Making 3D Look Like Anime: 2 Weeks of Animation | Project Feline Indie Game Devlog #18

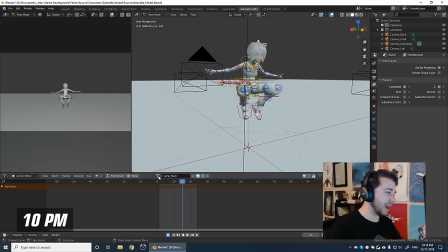It's a really hard thing to describe when you're there playing it you'll just feel it so anyway there's our jump I also did some work on the land so I've tried to scale up the feet as she's landing here and bring her down even more and stretch those arms in the air it
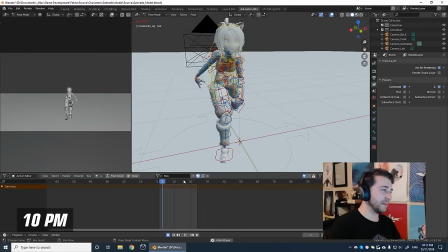looks a bit awkward but I think it's going to be so quick that people won't really notice next thing we've got is the skate
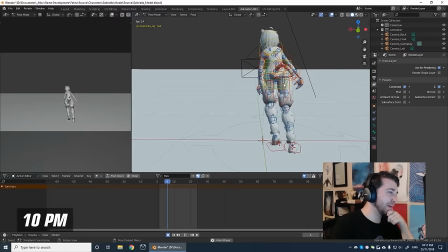animation I've done a bit more work on that and I kind of wish I made a backup I kind of like the previous one but from the side it
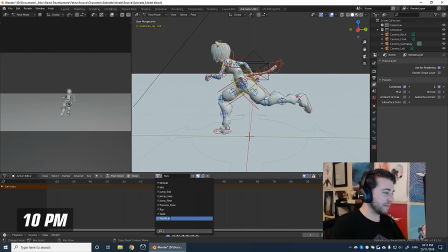looked really awkward so I think now it's starting to look a bit better from the side and then I've been doing some work on the wall ride too I did
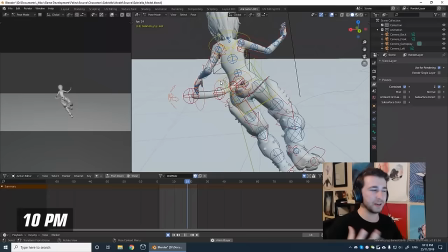get some feedback people said it looked a bit too stiff so I've got this arm on the other side now moving back and
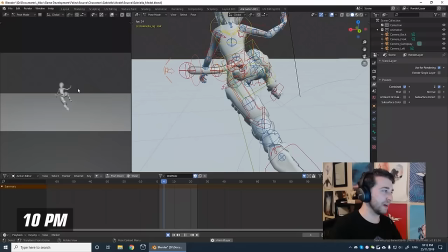forth it might add some more dynamics to that animation because this is going to be one that players look at a lot so I think the more moving
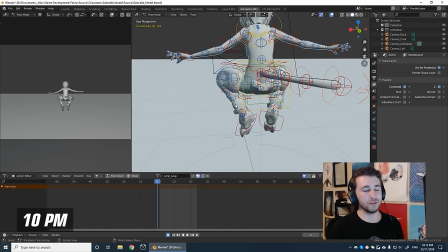pieces the better and another quick thing I've done because I had a lot of people tell me that the jump looked too symmetrical and there's actually a name for that in animation I believe it's called twinning and it just completely ruins the illusion so I've gone in and tried to offset more
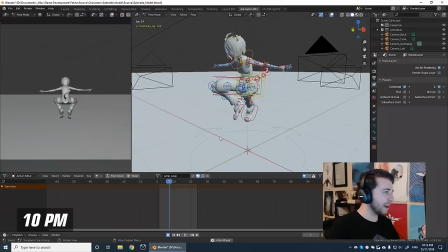between the left and right sides so I'm hoping that kind of brings more asymmetry to it and makes it look a bit more appealing. It's just fine tuning and I'm feeling good about where I'm at at the moment. I think I've got most of the heavy lifting done it's just polishing mainly.
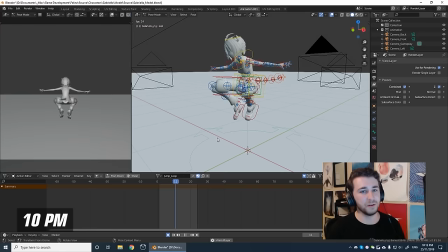That's going to be it for today I'll now be back tomorrow doing some more work on this and I'll see how things go.
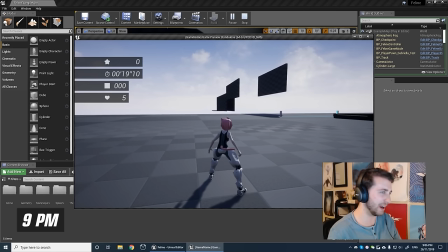So what I've gone ahead and done here is I've re-imported all the animations back into the engine just to sort of play around
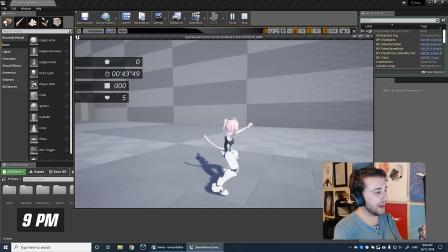and test them I think there's a lot I'm doing right there but there's still a few things I need to fix up looking at it in engine and playing
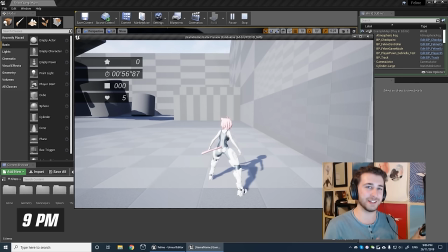it definitely helps me get a better grasp on what I need to be doing next sort of easy to get lost at all and pigeonhole and certain
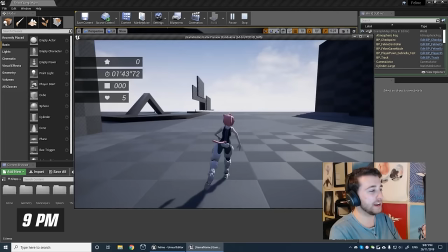things and they look really smooth at the moment and that's because I haven't done anything to them yet but once I have it all finished I
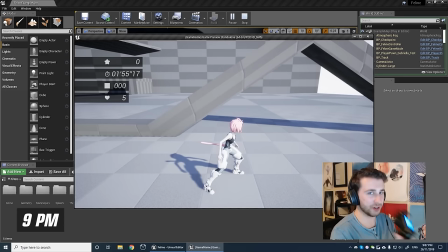want to try and intentionally limit the frame rate on these animations so it looks really traditional I've a controller here i'm testing it on and if i like tilt
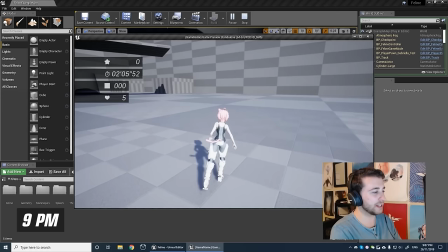the controller slightly i've got that walk animation playing or that sort of slow skate animation and i've just been seeing how that feels and
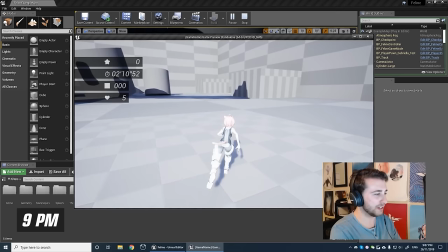i've also done a thing where if i tilt it a bit more it speeds up and then goes into the long stride
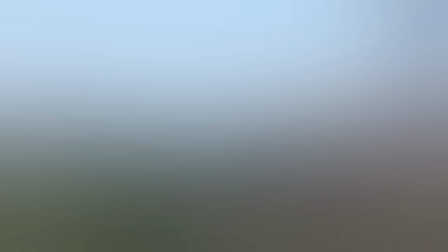so that'll be it for now and i'll check back with all you guys tomorrow did
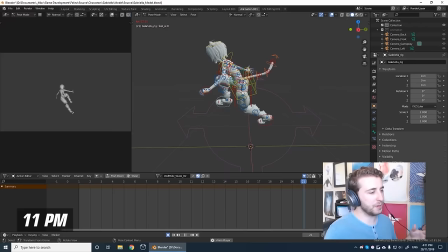some more animation work this morning and i want to show you guys what i have so far i've done some more changes to the wall ride pose
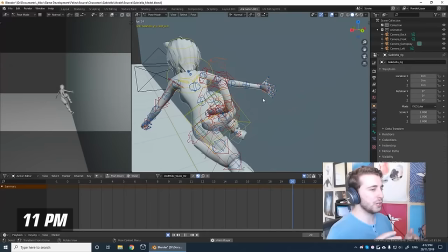first of which being the hand placement a lot of people said that previously it looked a bit weird so i thought i might move it back a bit along the character to make it look like it's kind of gliding alongside the wall rather than sticking to it like that so i
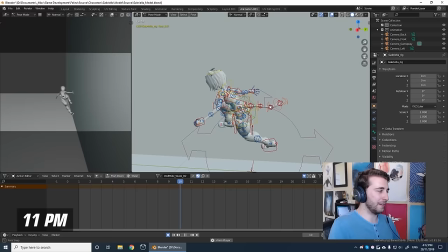flip the hand around to this side now and i think it looks a lot better and i've got a bit of movement going on there too and i've
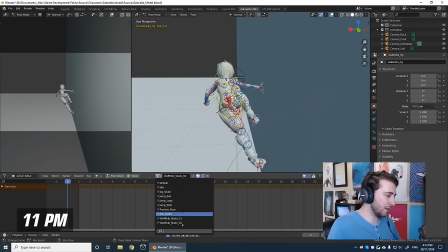also got the tail wagon around as well i've tried to make it look like the wind is blowing through it so i've made it a bit quick i then made a start on the wall jump animation so to get a transition from this pose to the jump and it's very rough if just doing a block out at the moment but i'm just trying to get some poses in with uh some
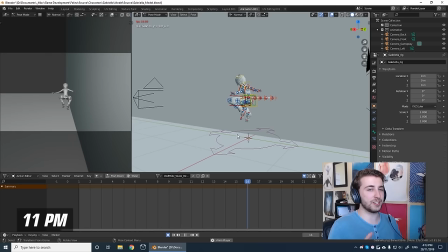timing um and again it's got to be a really quick animation otherwise it's going to feel really
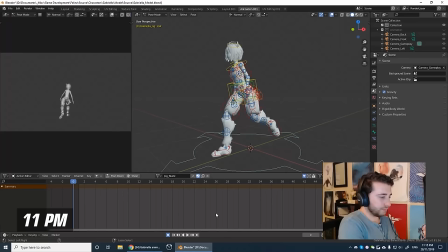laggy and slow so yeah we're going to get to work and uh i'll see how things go
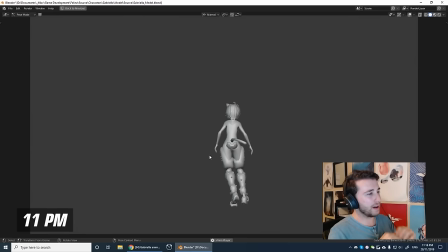all right so we're coming at the end of thursday and i think i'm pretty confident with where all the animations are at the moment. I had my brother come in and have a look at the animations for me and give me his thoughts on them and we sort of moved some bits around changed a few poses and this is the result.
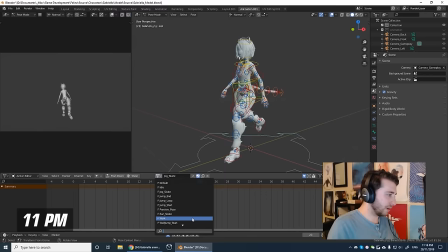So what we've done here with the skate is I've sort of brought the legs in a bit closer together just to look a bit more relaxed. I also did some changes with the walk animation just to make it look a bit more natural. So if I play that now there's a bit more movement in the hips they'll actually move forward and backward as well as up and down.
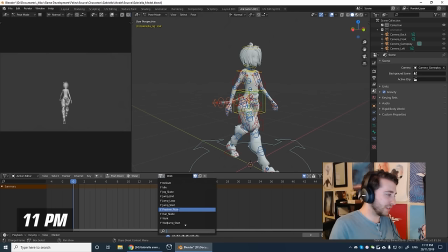So I think that's where I'm gonna leave it for the walk. I reckon it's it's pretty solid. Some other things I worked on was the wall jump.
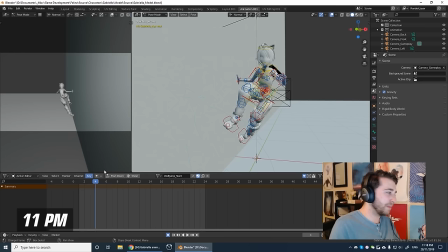So that's what the full animation looks like right now and again it looks a bit weird because the character is stationary but in-game I think it's gonna look much better.
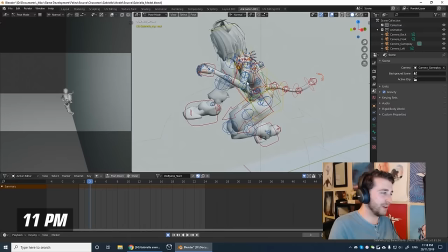But the main changes I've done is on about this frame here I've really tried to squish her in,
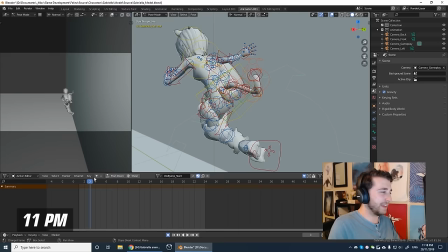exaggerate that anticipation to push herself from the wall and I think it definitely shows.
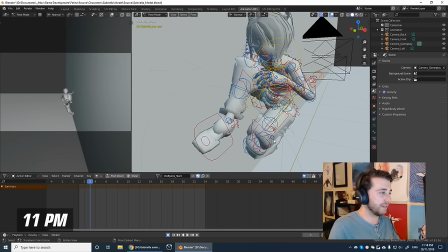I think it looks a lot better.
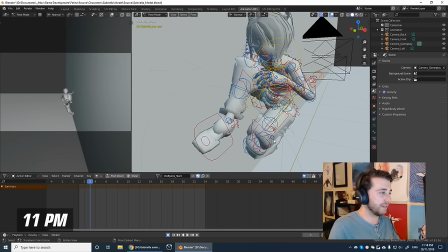I've also like scaled the legs up a bit even the knees I've sort of widened them.
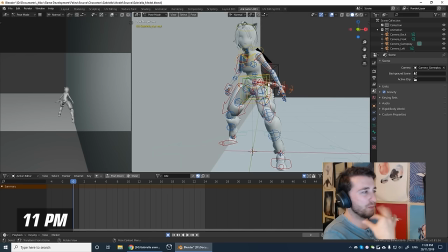I think later in the project i'm gonna come back to refine these a bit so i may do more with the face and hair then but for now i think it's good enough i'm just gonna spend tomorrow adding those final touches stylizing them then making the video so i'll see you guys tomorrow
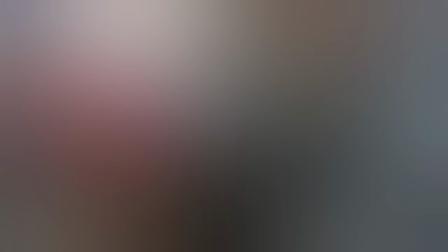bright and early
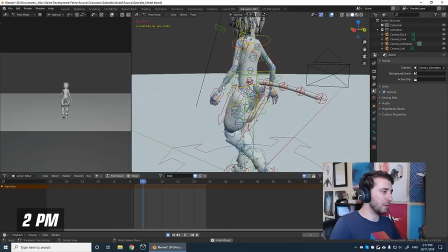i spent this morning adding some final touches and polish to a few of these animations um so at the moment i'm just going to show you guys the walk and you'll start to notice a few things going on mainly with the hair.
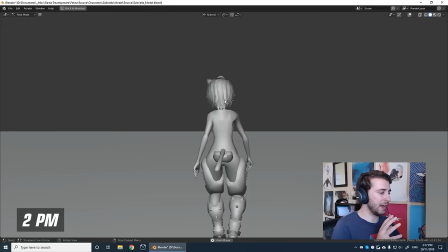I've now added some swaying to it and if we have a look at the game view it's going to look like that from in-game from behind.
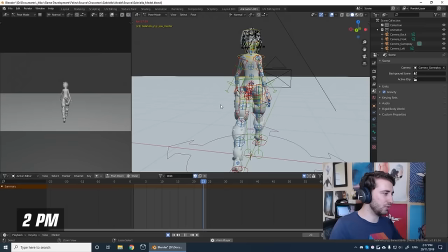I wanted to go ahead and add this to the rest as well and I have added it to the slow skate animation.
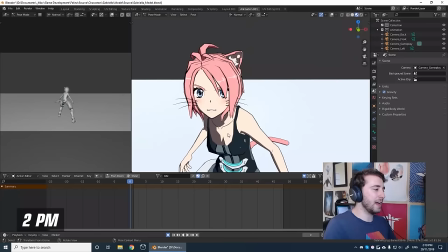I do have some hair movement there as well. So if I play that for you you can see sort of the hair swaying side to side as she moves her head
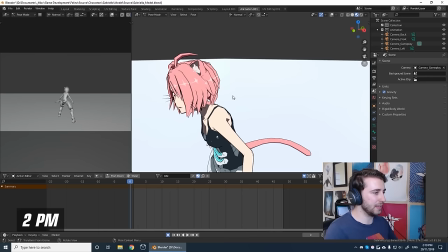and again it's just small little touches like that and then once that's all done I'm going to go and stylize them.
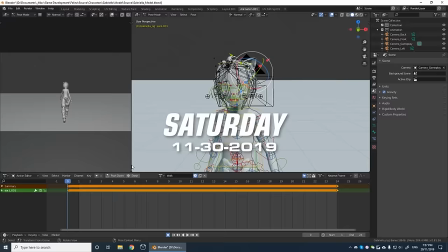Yep that's going to be our goal by the end of today. We'll see how that all goes.
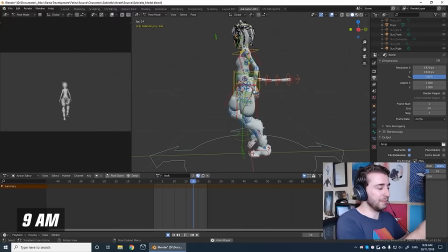Hey guys, sorry I didn't update you all last night. So I started fine-tuning a few things and then I had my brother come in and check them for me.
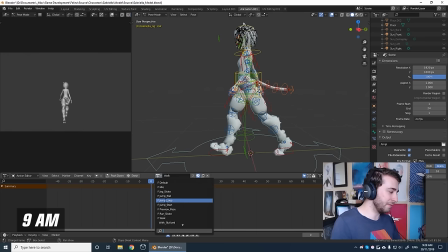We did some improvements on the walk, we moved the hips a bit further forward and we've kind of adjusted her center of gravity.
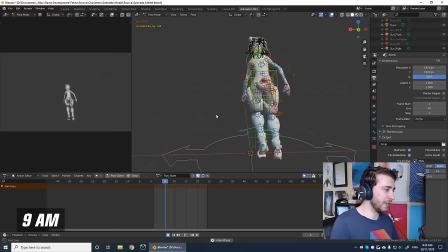I also spent a lot of time on the run as well, or the skate animation,
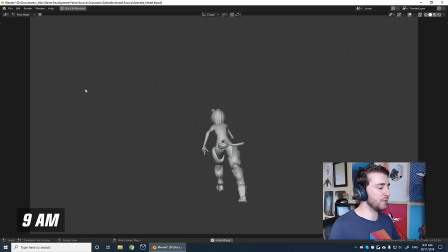trying to improve that, and mainly with the arms, because the arms movement didn't feel completely right.
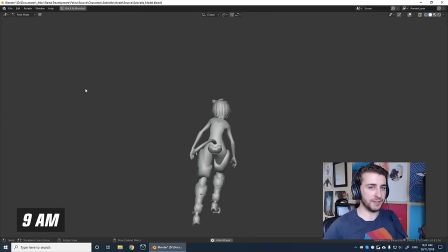There are bits of the animation where the hand is sort of leading the rest of the arm and then there's bits where the arm is leading and
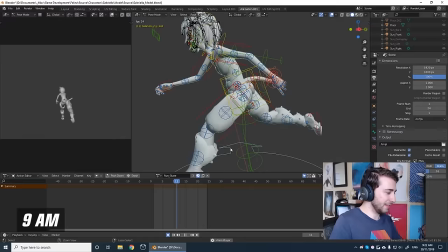then the hand is following so that was all very tricky to do but after a lot of tinkering I think it's pretty good but I did
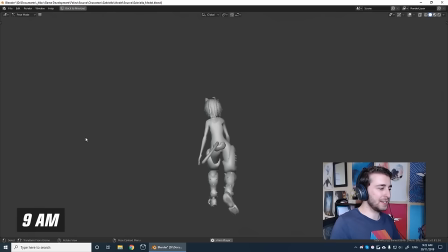go into a few of the other animations like the jog and this one was changed quite a bit and as you can see it looks a lot
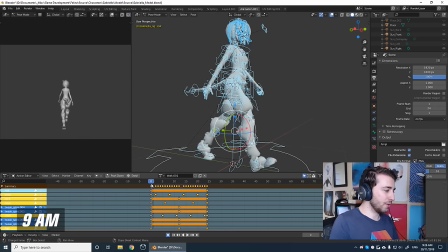more relaxed than it used to so what I'm gonna do now is stylize each of these animations so here are all the keyframes for the walk. I'm going to go in and press I to key each pose at each frame
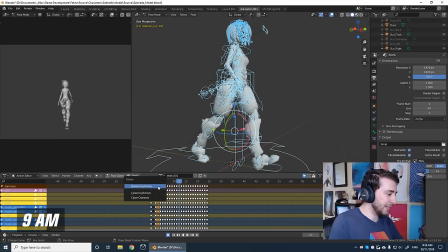keyframes and it looks more or less the same but then if we go in to
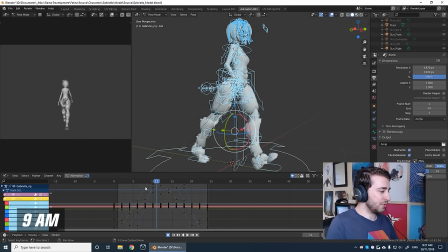every other frame and delete the keyframe that's there we'll get something like this.
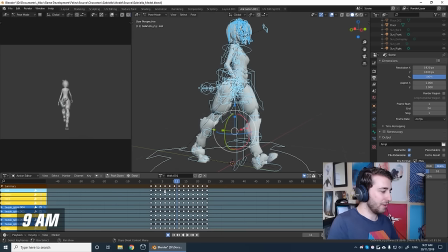If we go and look at the curve editor you see the curves on our animation haven't changed they're still very smooth but now that we've got these keyframes here if we select them all
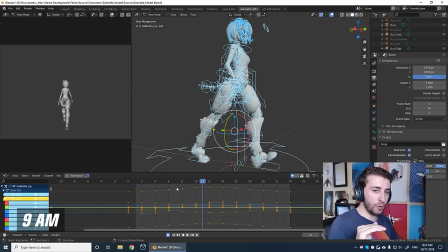and change the interpolation mode from Bezier to to constant it now will snap the bones to position instead of
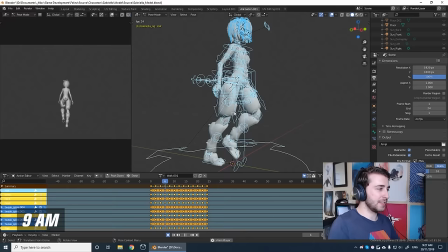automatically interpolating between two points and then we get something like this and as you can see it looks a lot blockier if we hide
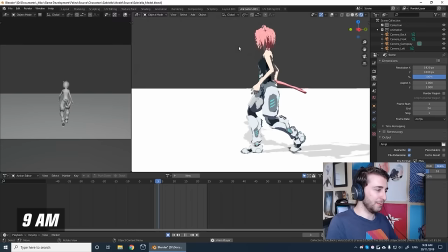these controllers you can see that it starts to look our traditional and it starts to look like anime which is exactly what we want i'm going to spend the
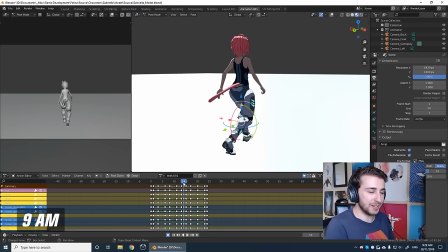next hour or so trying to implement this sort of thing in and polish up the rest of the animations and we'll see how we go.
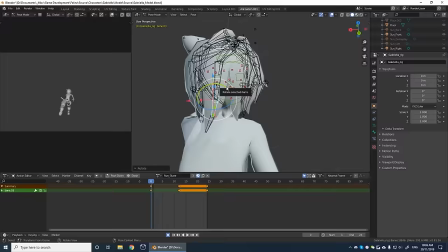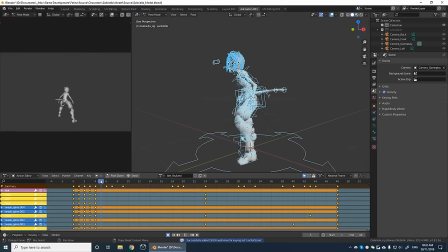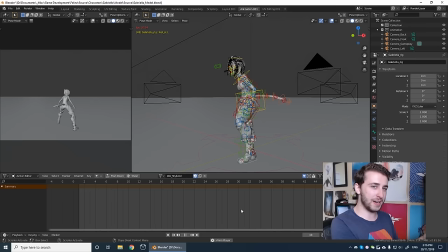And here is the final results. In under two weeks we've managed to take this rig and animate it in all sorts of ways.
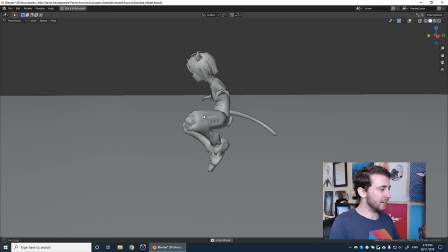I've just spent the past few hours just sanding off the rough edges and stylizing it.
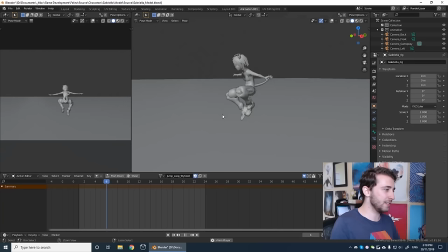So here's the falling animation I've made and you can see this one came out pretty nice as well. Just for contrast I have saved backups of before I've stylized them and after.
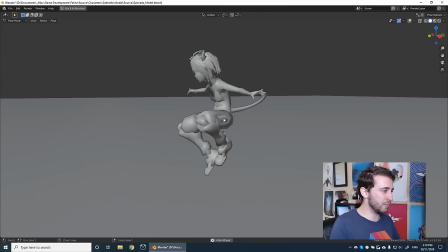I've used the suffix stylized.
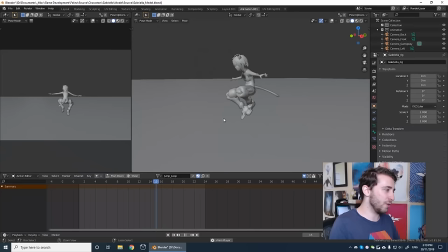This one here is before I've stylized it and you can see it looks really smooth and it just kind of looks like a computer animation but if we go back and change it to jump stylized you can see it looks a bit more traditional and hand-drawn and intentional and that's exactly what I was hoping this would look like and I'm really happy with how it turned out.